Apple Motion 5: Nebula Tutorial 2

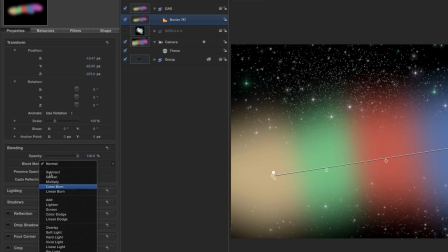Come down to the blend mode, let's set that to screen. And this is, as I say, it really just wants to be a wash rather than anything too strong. So I'm going to try coming down to about 5% opacity.
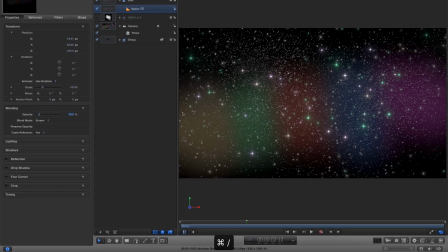That's probably down too far. Let's try 10. So there you go, that's started to throw in this nice wash of colour. And I'm going to carry on and do a couple more. So let's hit the Bezier tool again.
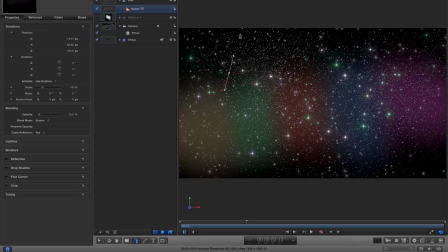I want to draw something that goes up towards here, takes in this top half of the screen here, maybe comes across here, sort of overlapping with the one I've already done, maybe down to here,
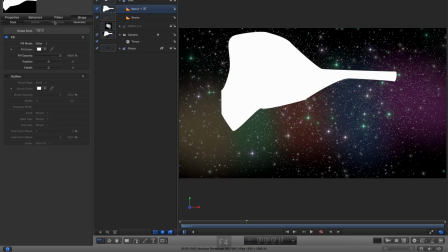like so. Again, F4 for the fill, let's set that to gradient, twirl open the gradient,
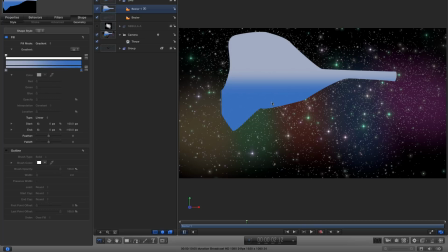Let's adjust the gradient position as well by tabbing to the Adjust Item tool, showing the overlays by hitting Command /. So that over there, this over here, we could do something like that.
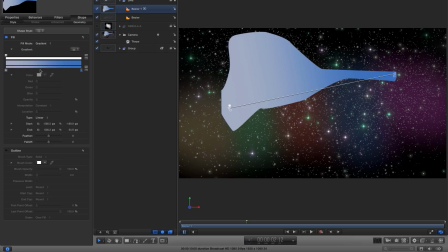Let's go all the way over there. Again, let's change these colours up a bit.
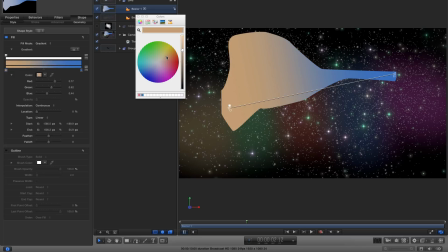On the left hand side, I want to kind of start going nice and warm over the left hand side because I want this to be hotter and warmer. And then I'll click another tab here, make that more sort of red as we go towards the top there.
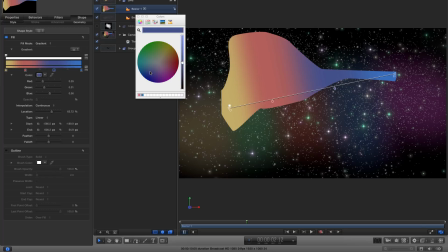As we come over here, again I'm going to make that a little bit more blue. Far end I'll make more purple.
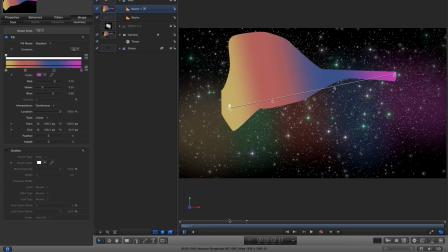Again, this is all about using your skill and judgment rather than fixating on anything that I'm doing. I think actually I've made my shape a little bit wrong, so I'm just coming back to edit points here and I'm going to just refine that a bit.
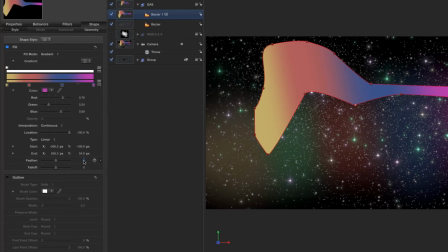Let's come over to the feather here in the inspector and set that to 400 again.
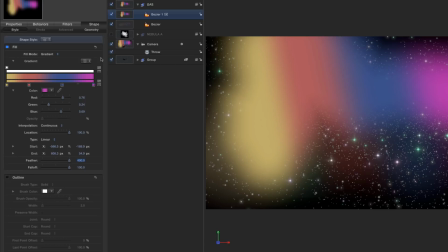Again, adjust the fall off to reduce that down a bit. F1 to come to the blending here.
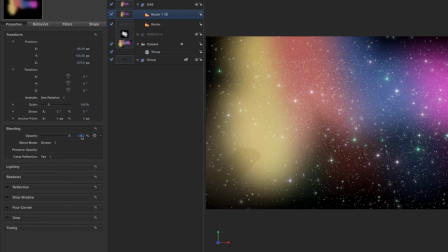Again, let's set that to screen and let's reduce that down to 5 again, or maybe 7.
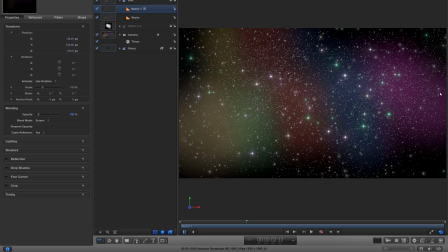Let's go for that. I want to just add another little splash in here because I want another hot end to the nebula over here. So another B for the Bezier tool, a little shape in here, keep it nice and thin this time.
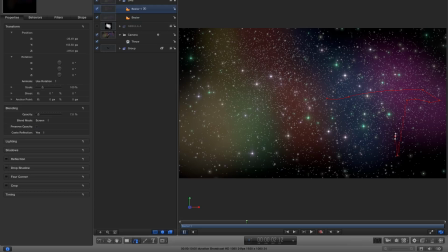Actually, I might just do a nice thin sort of tongue coming down to there, over here, like that. Again, F4 for the shape, gradient. Let's turn on the overlays, tab till we get to the adjust item.
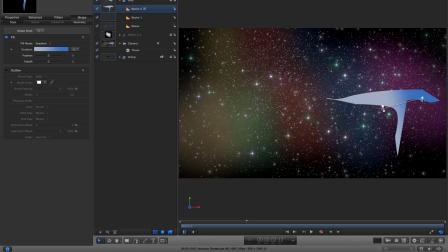Oops, didn't mean to do that. I wanted to adjust the gradient, not the item itself, so adjusting the gradient like that. Let's again come back to the gradient. I think I'll set this, let's click on that colour tab at the left.
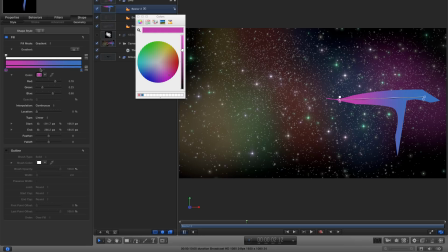Let's make this nice and purpley there. And let's click in the middle, start to make this nice and yellowy. And over on the end, we'll make that more red.
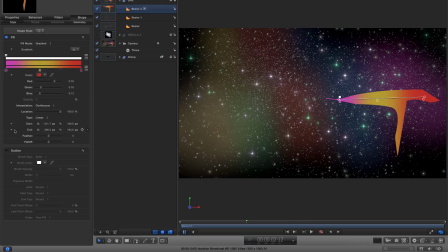And again, down to the feather, 400.
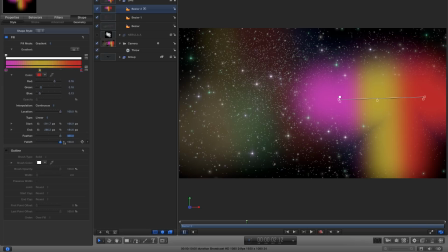Adjust the fall off right down. You come up even more fall off like that.
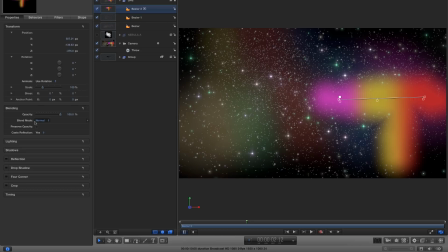F1 for its blending here. Again, let's use screen. And again, let's reduce that right down to about 10. And those colours have really, I think, added a lot already to this scene. So if I turn that on and off, you can see how that's just given it that gaseous effect.
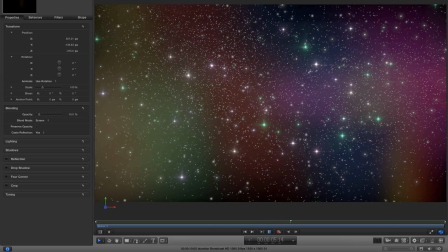Let's have a RAM preview. That's really added a lot of kind of atmosphere to the scene and starting to look pretty good.